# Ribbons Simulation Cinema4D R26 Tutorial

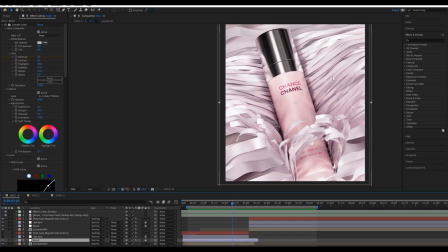(37:21)
I boost it, and I add this filter.
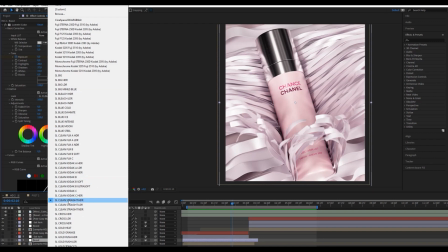(37:28)
I use this filter. It's really nice to use it for base, and you can combine it with this adjustment layer.
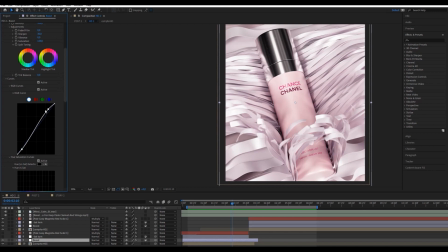(37:36)
And also I boost in the curve my white, not my black but my white in this case. Then we've got this one.
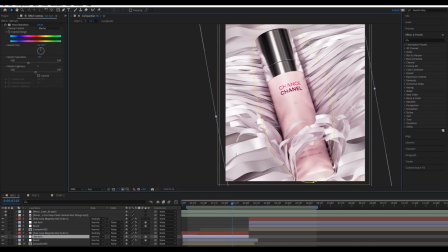(37:53)
Now for this one I chose to decrease saturation on turn. So I make a mask, I invert it, and I decrease saturation value.
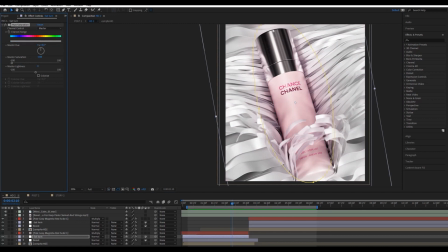(38:06)
You see, if I go minus 100, it will be white and black at turn and saturation at the middle. This way, our eyes is even more focused on the product.
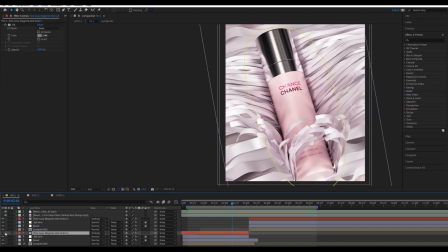(38:21)
And I did about same principle for vignettage. Here, you see,
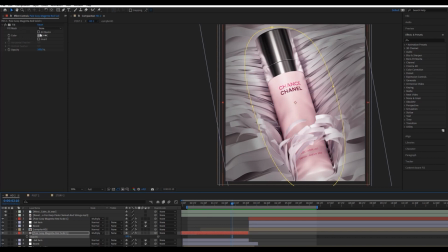(38:32)
it's a mask, gray mask with a mask inverted, and I play with value like 10. For in this case is great.
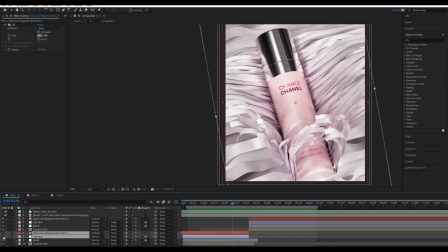(38:43)
So you see, with these two masks, our eyes is much more focused on the product. It's tiny variation, but it helps for us to be focused, and it's more nice to watch it this way.
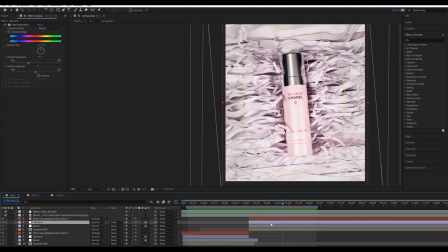(39:03)
And for the global product scene, it's about same, but I'm a little bit lighter on the on my settings. You see, a little bit lighter than the previous one.
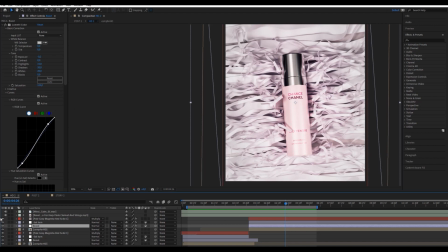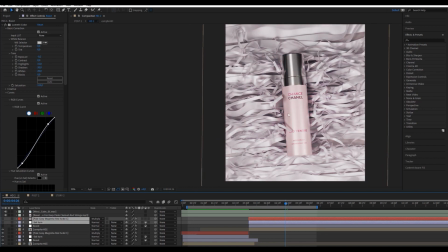(39:29)
You see, before too dark, black are too present here.
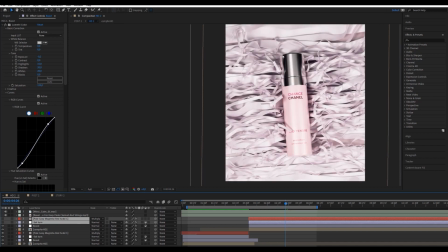(39:36)
So this way we've got something much more girly ambience and dreamy. Really much friendly and lovely ambience this way.
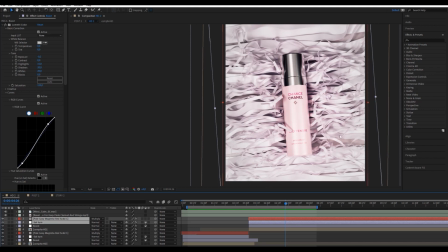(39:50)
Because this project is for girl and women, so we want something girly and dreamy ambience. So yes, don't underestimate post-production in After Effects. It will drastically change the feeling of your sequence.